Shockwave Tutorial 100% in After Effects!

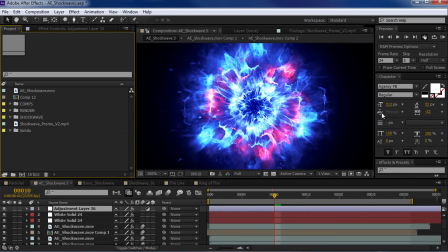0:00 Hey, what's up? Andrew Kramer here for videocopilot.net, and welcome back to another very exciting tutorial. Today, we're going to be taking a look at creating our own custom Shockwave effect inside of After Effects without using any third-party plugins. So let's go and take a look at what we're going to be creating.
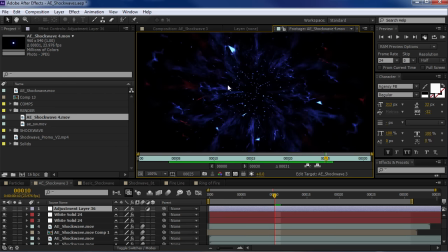0:23 All right, so we've got some really cool details here. We've got some particle effects, we've got some fractal noise,
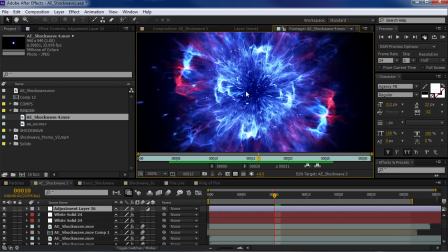0:29 and you're going to find this effect is very customizable, so you can really be creative and create your own looks.
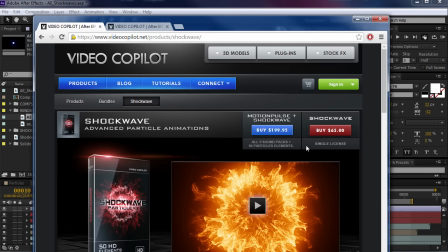0:36 Now, I should tell you that we have a Shockwave particle effects collection. It's really cool.
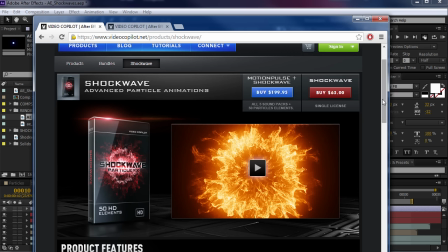0:41 You should definitely check it out. But I wanted to try to create an effect that didn't require any third-party plugins.
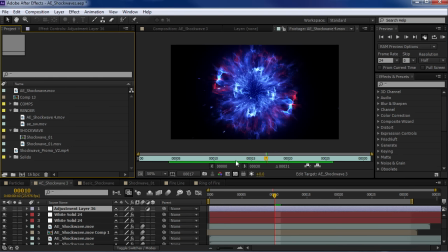0:48 All right, so let's go and jump back into After Effects and get started. So the way I came up with this effect or this technique was I was looking at one of our Shockwave elements from the collection.
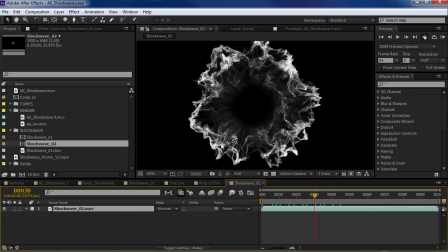1:00 So we can see it's like a really cool, very fluid looking particle effect.
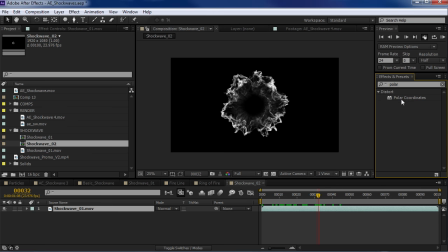1:04 Well, I actually added the polar coordinates effect and I dropped it onto the Shockwave element.
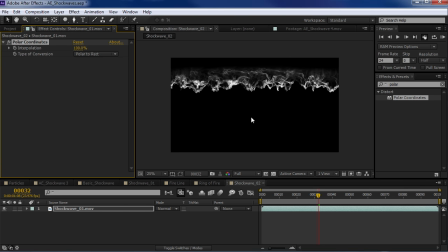1:12 And when I turned up the interpolation, I realized that I now have a linear effect. So the Shockwave has now been turned into a linear or a straight effect. So it kind of gave me an idea.
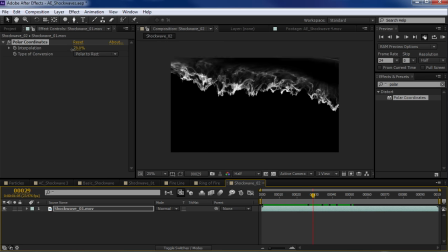1:26 What if I created a straight effect and then did the reverse and turned it back into sort of a Shockwave or a spherical effect?
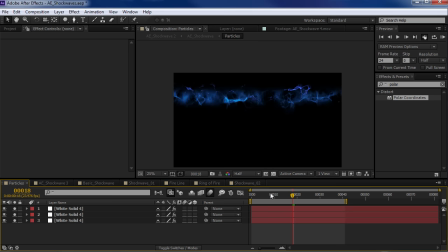1:34 And so that's basically what we did. We sort of reverse engineered the Shockwave and came up with something pretty cool.
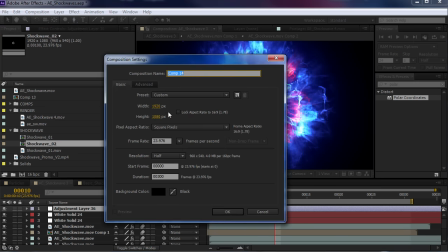1:41 So let's go and start building our comp. So I'm going to create a new composition and we'll call this Shockwave SW and we'll hit OK.
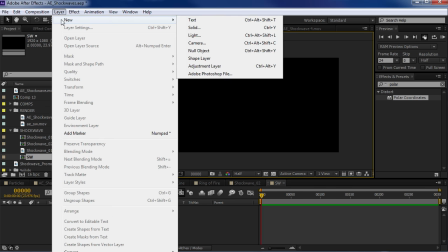1:51 So what I'm going to do is create a new layer. So we'll do a new solid and we'll call this wave and we'll hit OK.
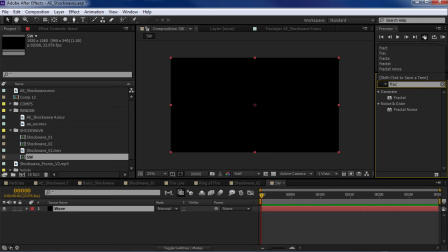1:59 Then we'll come over to the effects. Let's type in fractal noise and we'll drop that over here.
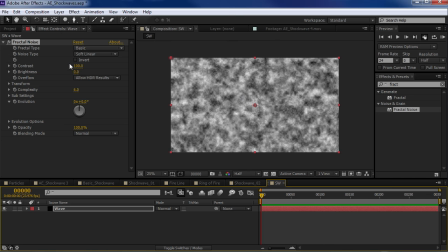2:06 And there's a few different effects that we want to turn on. So first of all, let's turn the invert effect on.
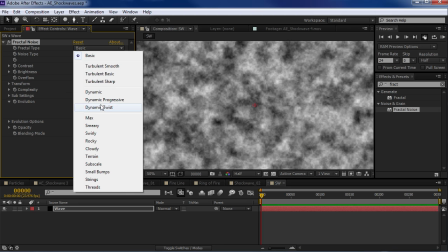2:12 And let's change this to dynamic progressive.
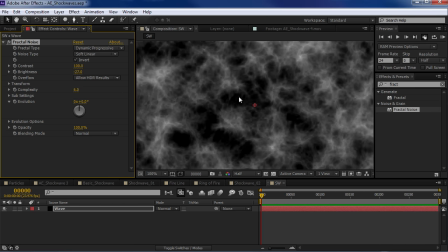2:16 So this is going to just kind of make it look a little bit more tenderly, a little bit more like fire, I guess.
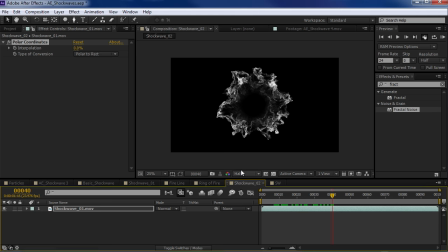2:23 And then we want to create a shockwave effect. So if you remember, when this effect is on, the shockwave comes from the top.
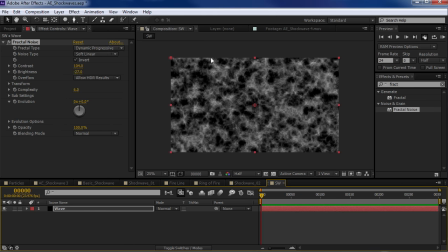2:31 So what we want to do is build the effect coming from the top down. So we're going to select the rectangle mask tool and we're just going to draw a shape around the top portion like this.
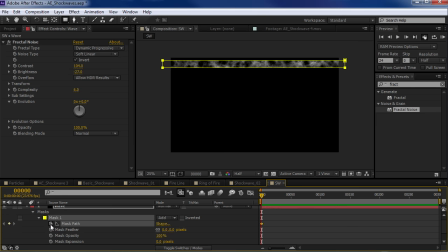2:44 And then we're going to just do a few things. So let's keyframe the mask path, the feather, and maybe we'll move forward. Then we'll take the selection tool, drag this down a bit, maybe turn the feathering amount up,
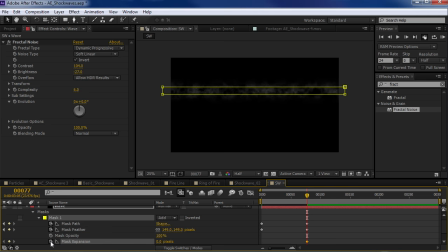3:00 maybe keyframe the expansion as well. So let's see. That looks pretty cool. And then we're going to add some animation to the evolution.
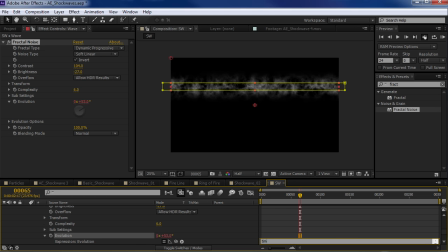3:13 So let's alt-click on the evolution, type in time times, 150. And what this will do is over time, it will sort of randomly phase that fractal noise.
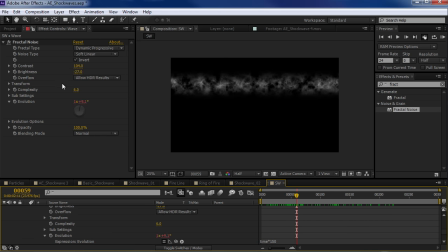3:27 So it'll just give us a little bit more life. And the other thing I want to do is I want to animate the transform of the fractal noise. So we'll open this up and I want to change the offset turbulence. And so you can see what this does is basically moves around the position of the effect. So if we keyframe this,
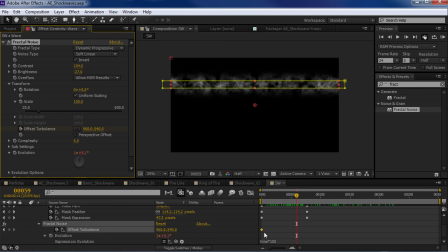3:48 and I'm hitting U, by the way, to show the keyframes, and we'll move this over, and we want to go ahead and move it down. I want the effect to move down in the direction that it's going, kind of like momentum, if you will.